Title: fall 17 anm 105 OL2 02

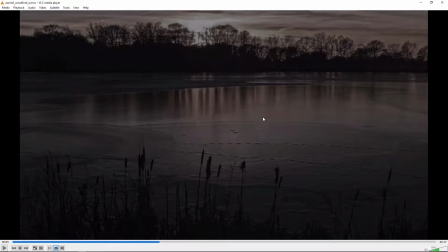955s
So you might be able to find like a still image of a pond or something in the evening, but let's,
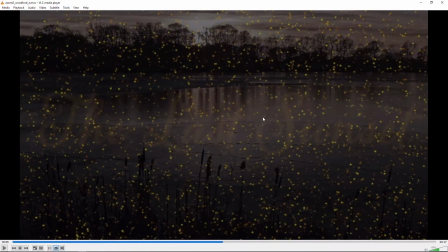962s
maybe it's okay like that but I think the Firefly idea is a good one it's just that there's way way way way way way too many of them you know just just a
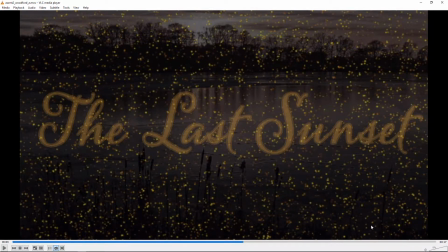978s
few would be interesting rather than you know hundreds and also to get a sense of depth so you
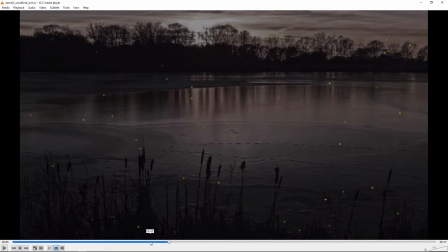989s
could what I would say is it's just hand animate a few of them and
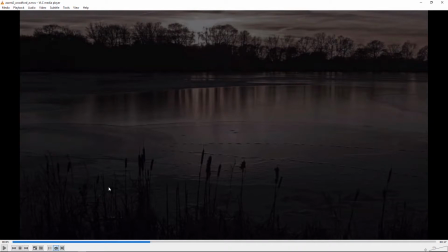995s
what would make it you know and take your time with it so for example you could have one and make the the glowing dot a little bit bigger and like have it fly and and put make a layer where you cut out these reeds
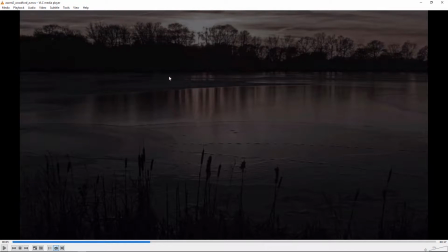1009s
for example and it flies behind those to give it some depth and then maybe there's much smaller ones that are just really little dots that are further away. And then maybe some of these you kind of animate it and then you duplicate the layer and you flip it
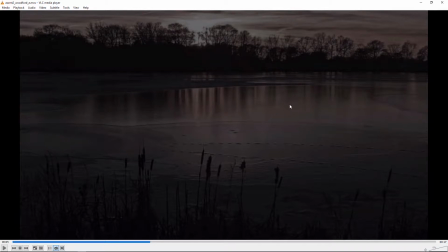1026s
and then blur it so that it looks like the reflection moving over the ground. Let me see if I can do something like that real quick.
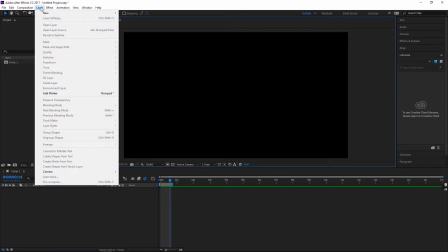1039s
So I'll start with, actually I think I'll use the shape. Lips tool, and I'll just do white, and let's
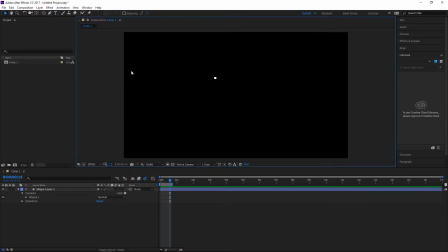1054s
see what that looks like without the, okay, great. And then I'm going to animate this, and I mentioned this in the discussion, but you can
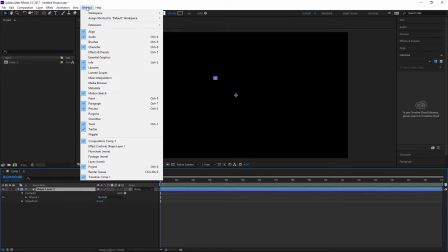1066s
use this tool called Motion Sketch.
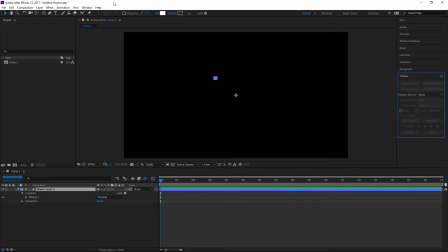1076s
Where is it? Okay, where did it go? There we go. So it'll just move with my mouth, so I do start capture, and then I'm going to drag it and kind of,
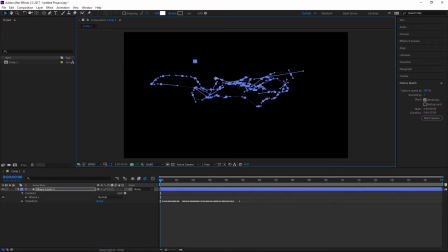1091s
you know, move it around in the sort of jerky fashion of a firefly. then let's take a look. I think that's maybe a little bit too fast and crazy so
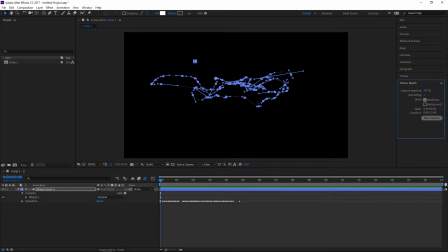1109s
I can just record over it. It only starts recording as soon as you click on it so okay something like that.
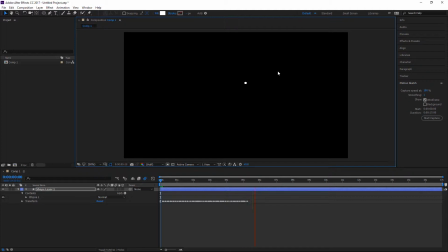1124s
It's got that kind of rapid and random fly looking movement and so then what I was saying was how I showed earlier you know turning on motion blur which is going to help this also. If we look at that, you might notice it.
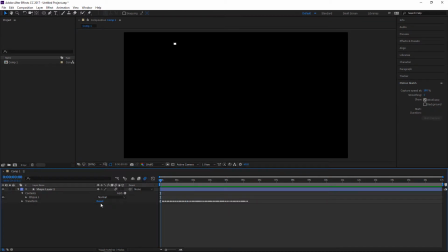1143s
Let's deselect the frames like that. And then let's take the whole layer and duplicate it. And let's see if we can do...
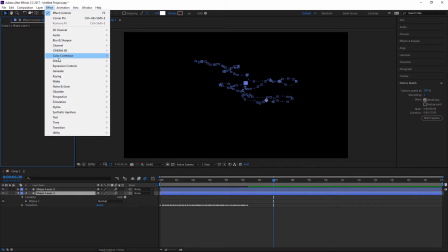1155s
So I'll use Effect Distort and Corner Pin.
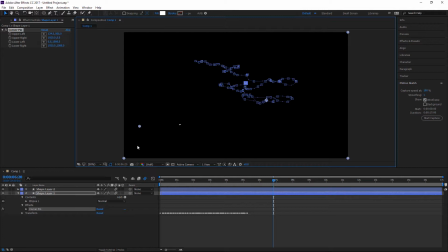1163s
And I kind of want to flip it upside down so I'll kind of make these opposite, you know, I'll move this one down, that one back up, and then just sort of give it some perspective,
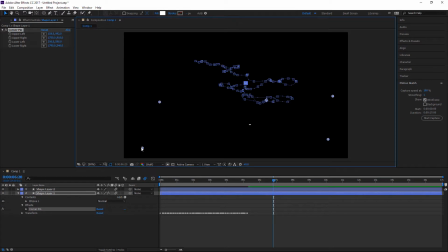1179s
whoops, so that it's kind of getting wider and narrower there. Let's see how that looks.
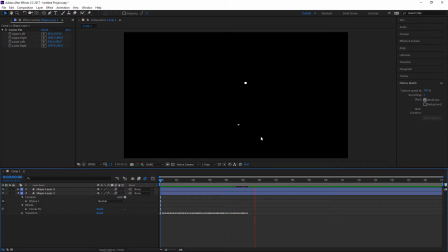1194s
So that gives that impression that that one on the bottom is kind of a reflection of the one on the top.
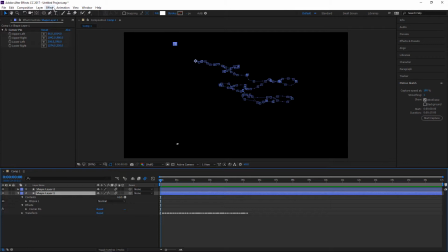1200s
And then I can also maybe take this and put a blur on there.
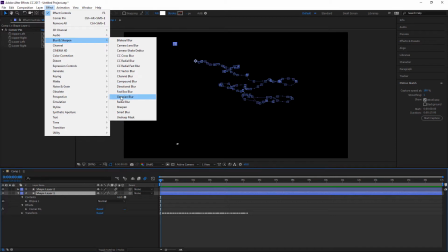1209s
Just a regular old Gaussian blur.
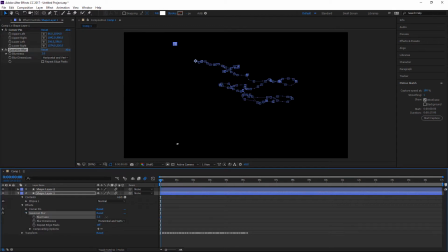Just because it you know if it's on ice or water or something it'd be a little blurry.
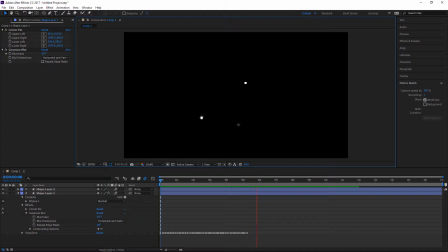1225s
And I think you know with the background image on there and if that was like that yellow color I think that would be believably you know so that's how I would go about it I would do like a few of those at different sizes where though you know the bigger ones are the
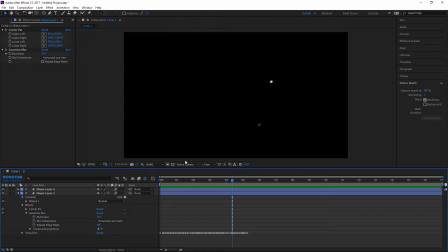1242s
ideas are closer and the smaller ones are further away another thing about fireflies is they turn on and off they kind of blink on and off so you could also you know animate the opacity up and down a little bit on these.
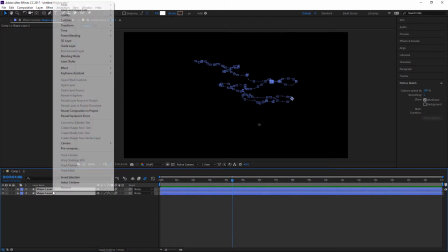1260s
I might, you know, combine them. You can combine them by selecting the two and doing a pre-comp thing.
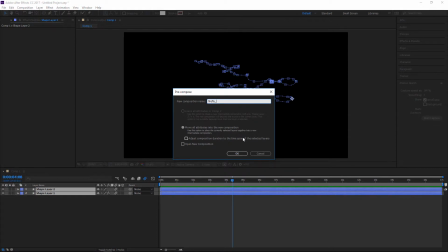1269s
I don't know, Firefly 1 or something and then then just to
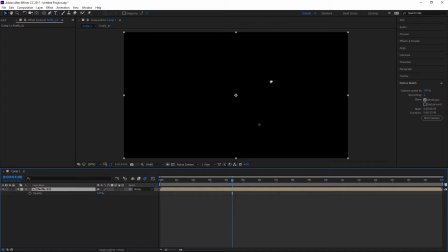1274s
make it easier because then if you're gonna do the opacity you can do both of them at the same time. You can have them, you know, animate that up and down a little bit. You know, it can be mostly on. It's not there that long anyway so it could be mostly on.
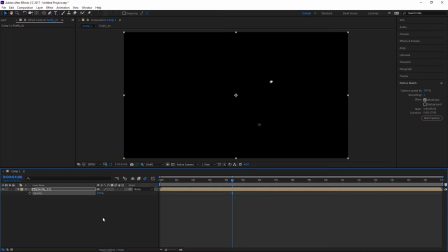1287s
That would be my approach is to do just a few maybe one appears and then another and then a few more you know and maybe you get up to 10 or 12 but not like a hundred.
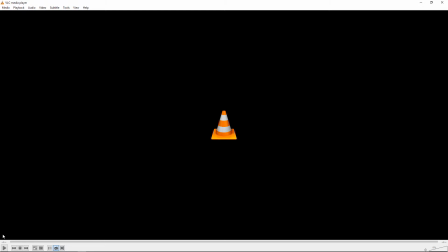1301s
Next up is Andre.
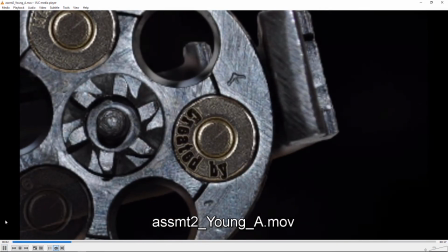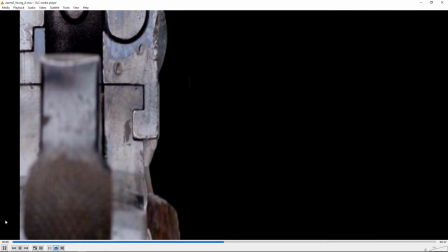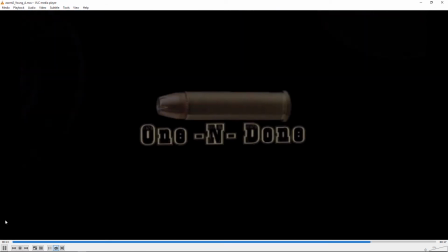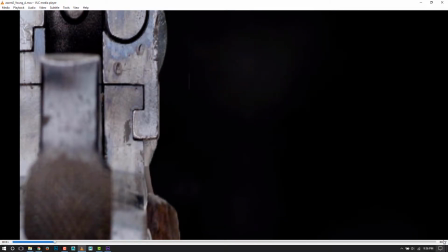1320s
Okay, oh wait we should sorry I didn't have the volume on let's do that one more time with the audio.
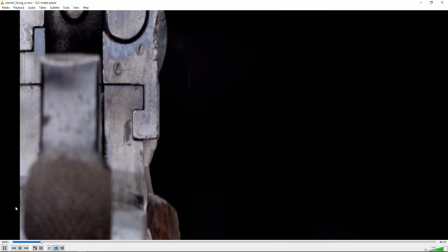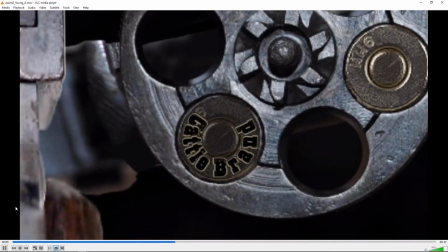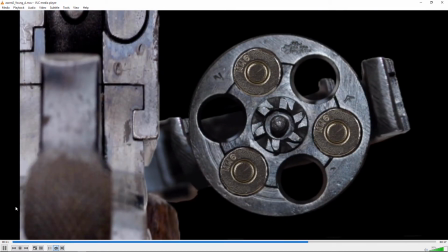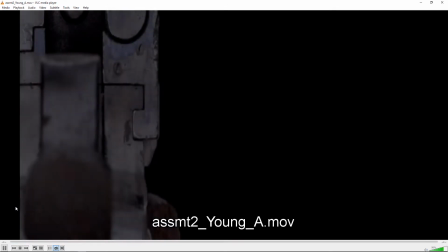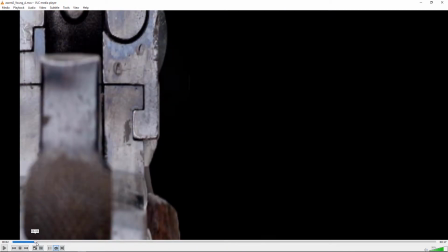1347s
So yeah I think you've got like the basic idea going on pretty well here.
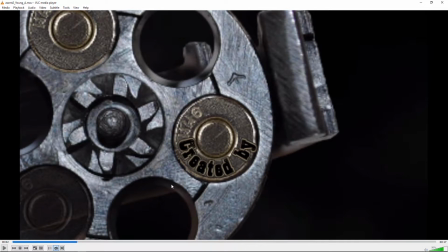1353s
I think that to get this to the next level if you could paint out the serial number on this using like the clone stamp tool in
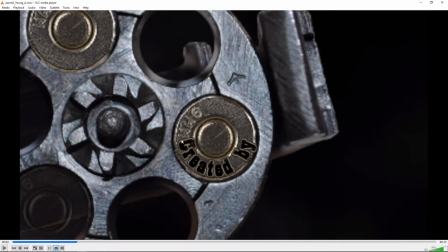1367s
Photoshop and then try like a bevel effect in Photoshop and kind of play with the blend modes a little bit. I mean I could try to do a quick demo of that.
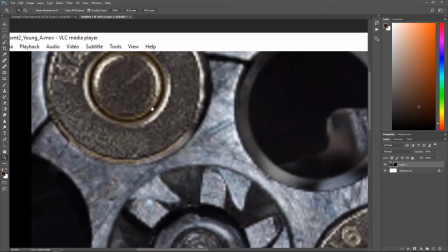1389s
So I just did a screen snapshot here and you know as far as painting this out just
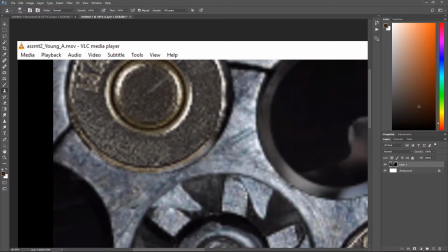1396s
S for clone stamp tool and alt click and something you know and just you know you get the idea of painting those out. I'm just going to do one letter here.
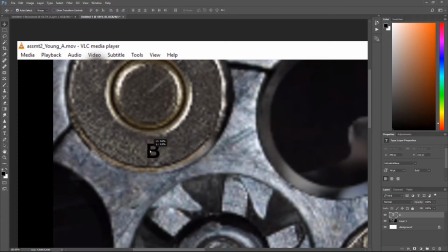1417s
Let's type the letter B and then I'm going to right
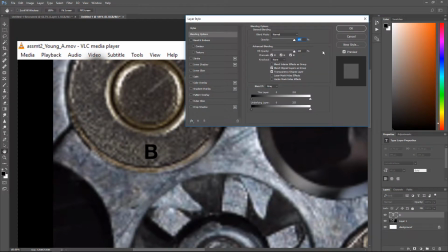1423s
mouse click and go into blending options and I'll change the fill opacity to zero to make it just a fill transparent
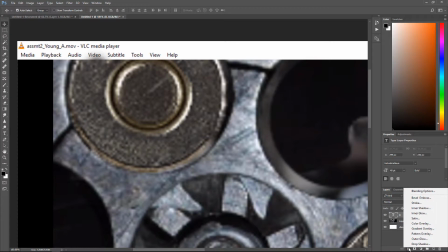1432s
and then I'll put an effect on there like the bevel emboss.